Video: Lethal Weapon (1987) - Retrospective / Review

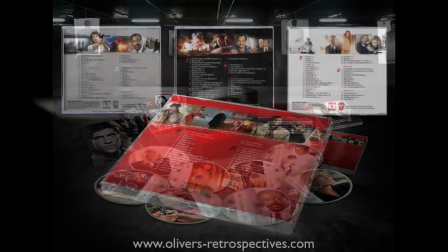[16:29]
In December 2013 La La Land Records released the complete score as part of the Lethal Weapon soundtrack collection,
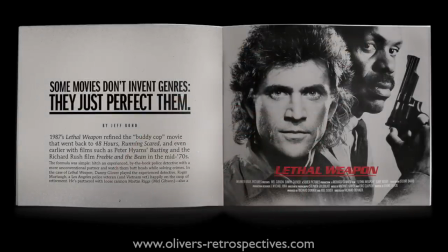[16:35]
further expanding the tracks from 17 to 26 with alternative cues that didn't make the final cut.
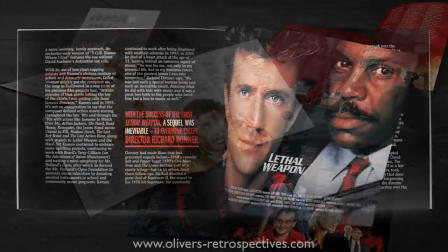[16:41]
This epic box set contains 8 CDs and is still available to purchase but it's not cheap, costing in a region of $120.
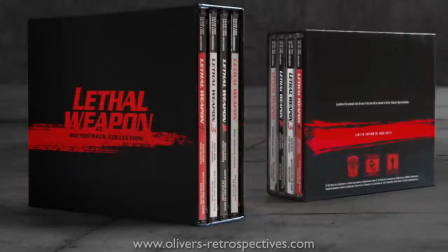[16:49]
There was a lot of great music there so it's worth getting if you have the cash and if you are a fan of Michael Kamen and Eric Clapton's work. The one thing I'm sure all Lethal Weapon fans want is John Eric Alexander's music from the trailer,
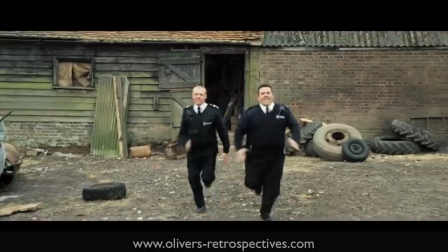[17:01]
one of the most fondly remembered pieces of music associated with the film that did get briefly used in Hot Fuzz but never got an official release sadly.
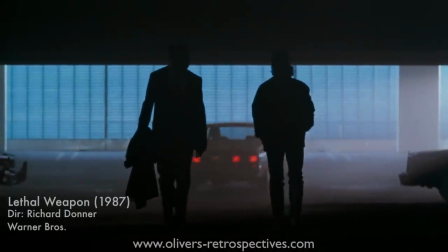[17:13]
Lethal Weapon is one of the handful of movies from the 80s that everyone remembers.
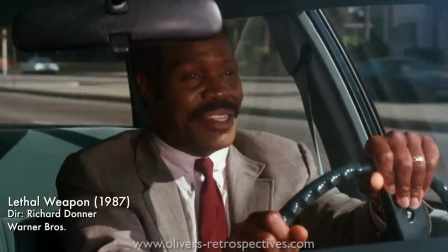[17:17]
Whenever a top 10 list or TV programme discussing movies of that decade, Lethal Weapon is always mentioned alongside Back to the Future, Ghostbusters and Die Hard.
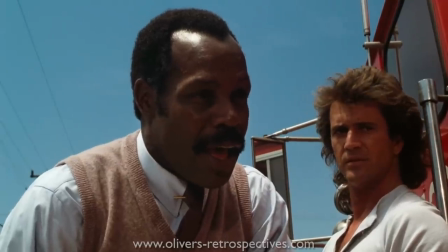[17:25]
It's earned its place among the rest to be remembered as an important movie for many people growing up.
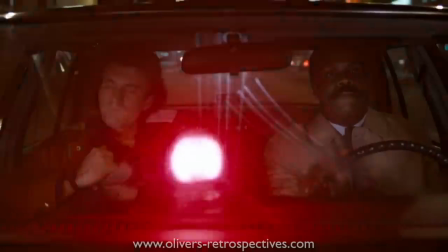[17:29]
It's a film that gave the buddy cop genre a new lick of paint and introduced us to two characters that we would be invested in and would follow on for three more sequels.
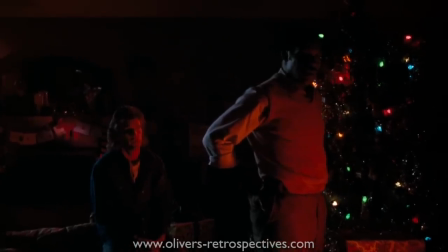[17:38]
Getting the formula right is always tough and balancing the tone, Lethal Weapon could have fallen into obscurity and just been seen as another throwaway action film,
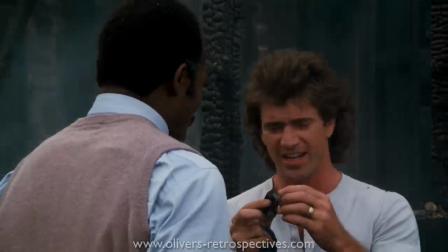[17:46]
but Gibson's and Glover's chemistry and performance just make audiences want more.
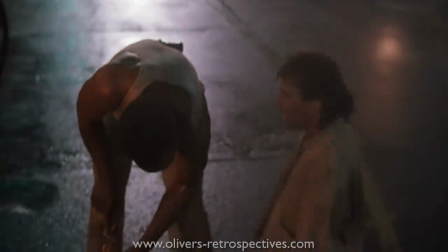[17:50]
These were flawed characters that people could relate to, they weren't super invincible muscle men, they were seen as real people with real problems.
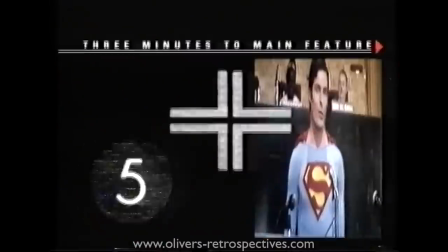[17:58]
For me the series has always been something I've been aware of since I was a child, the first movie in particular was always on TV,
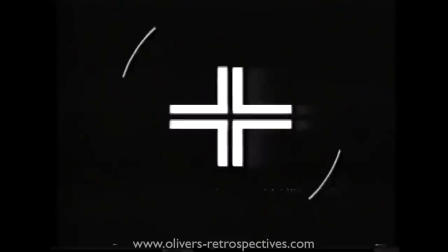[18:04]
often late at night because of its violence but I would make an effort to stay up and watch it when I could.
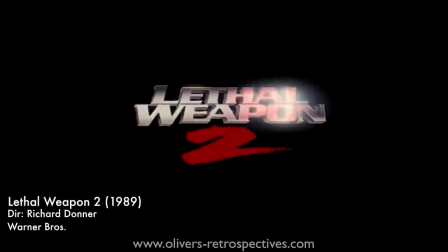[18:09]
Lethal Weapon 2 I have stronger memories of as it came out in 1989 and being 7 years old I was far more aware of things
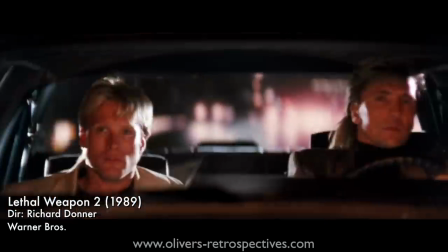[18:15]
around me and knew that the sequel was extremely popular but because I didn't get a chance to take the film as a kid and certainly my dad wasn't
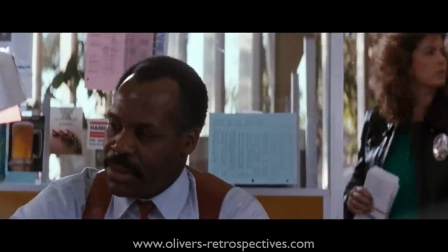[18:22]
going to rent it for me the series kind of drifted away from me and I didn't return to the series until part 4 came out in the late 90s.
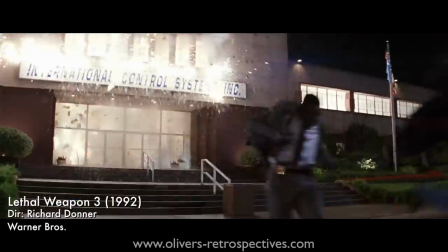[18:29]
Of course we had Lethal Weapon 3 during that time frame but my interest had kind of shifted in catching up with the franchise at a later date was how I got back into it.
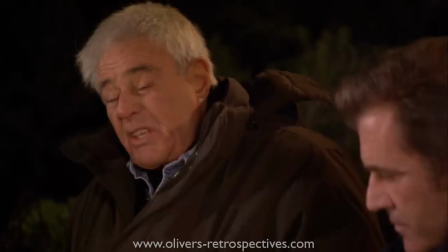[18:37]
When you think of Richard Donner in terms of pop culture, he is probably remembered for directing Superman and the Goonies,
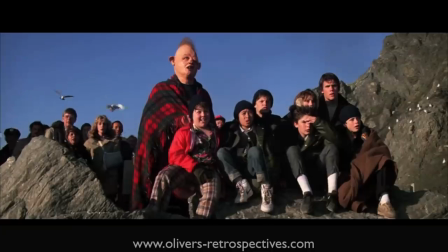[18:43]
two extremely popular movies with children and adults and both have strong fan bases to this day, probably more so with Superman. In the case of Lethal Weapon, he directed all four movies and those kind of defined him as this action director.
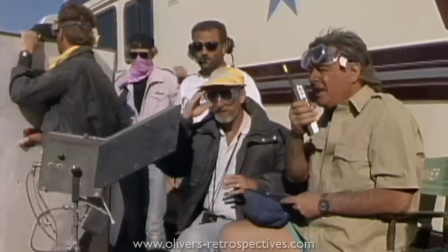[18:56]
He has openly said he is not a huge fan of the action genre and finds the characters within those movies more interesting than filming another shootout or explosion.
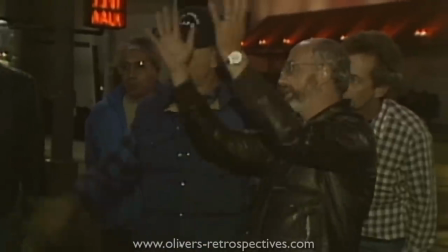[19:04]
Having that desire to focus on the characters made this series so successful with critics and audiences.
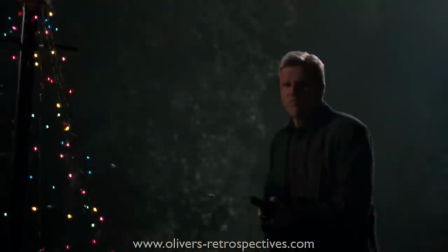[19:10]
All action movies need is a great villain and thankfully they got Gary Busey to play the part. He became this go to guy for villains for a short spell.
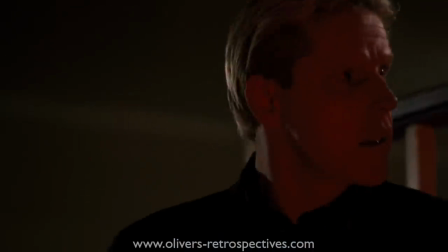[19:17]
He has that crazy look in his eyes and looks like he can look after himself, despite not being this muscle bound hard man.
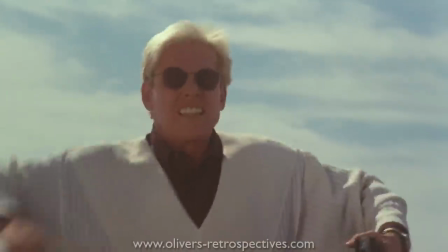[19:23]
He is very controlled with his performance very early on, making him this intimidating and great foe for Riggs.
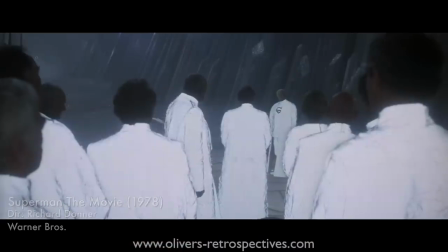[19:29]
For the most part, Richard Donner shot a lot of his features in the cinema scope format, but for Lethal Weapon 1, he goes with a ratio of 185 to 1.
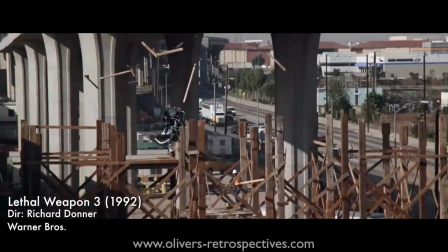[19:38]
Come to sequels, he returns to the wider aspect ratio, I'm guessing to capture the action,
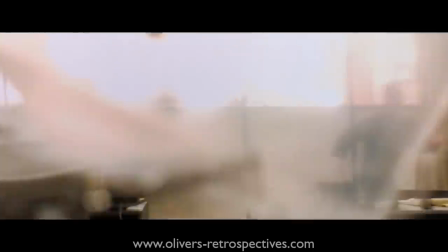[19:42]
which ramps up to be more explosive and bigger in scale, which is often the case with sequels, things have to be bigger and better.
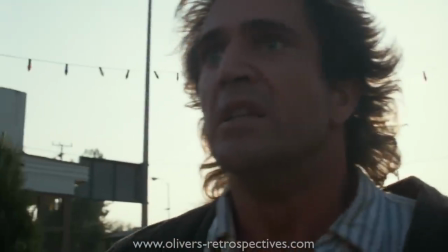[19:49]
In the case of the first movie, with that tighter frame, it makes it more of an intimate picture.
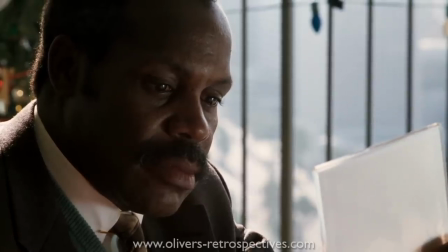[19:54]
He wants us to get close to Martin and Roger, so we understand their problems, and with a relatively small cast of characters, these choice of lenses work with the story.
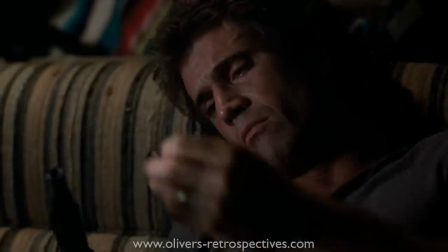[20:03]
Riggs's poor mental state is played out very early on into the movie.
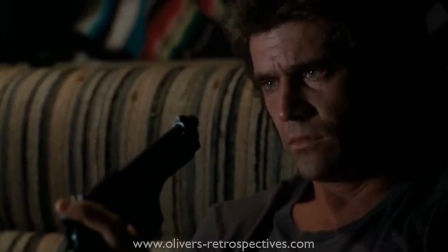[20:06]
The scene where he gets so close to committing suicide is very moving and one of the most important scenes in the franchise.
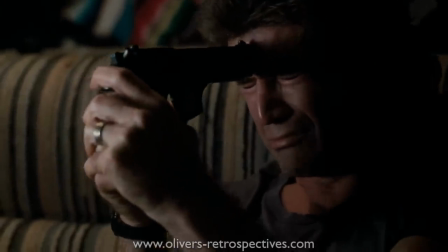[20:13]
He has nothing left to live for, he is not afraid of death and that's what makes him dangerous and unpredictable.
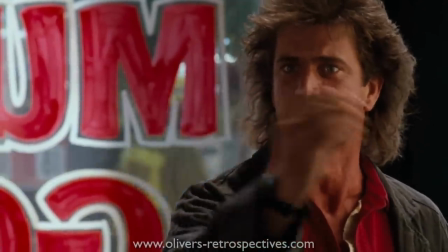[20:19]
He makes the right decision not to go through with it. The film lays it out straight away that Riggs is coming to the end so to speak, but what saves him is teaming up with Roger.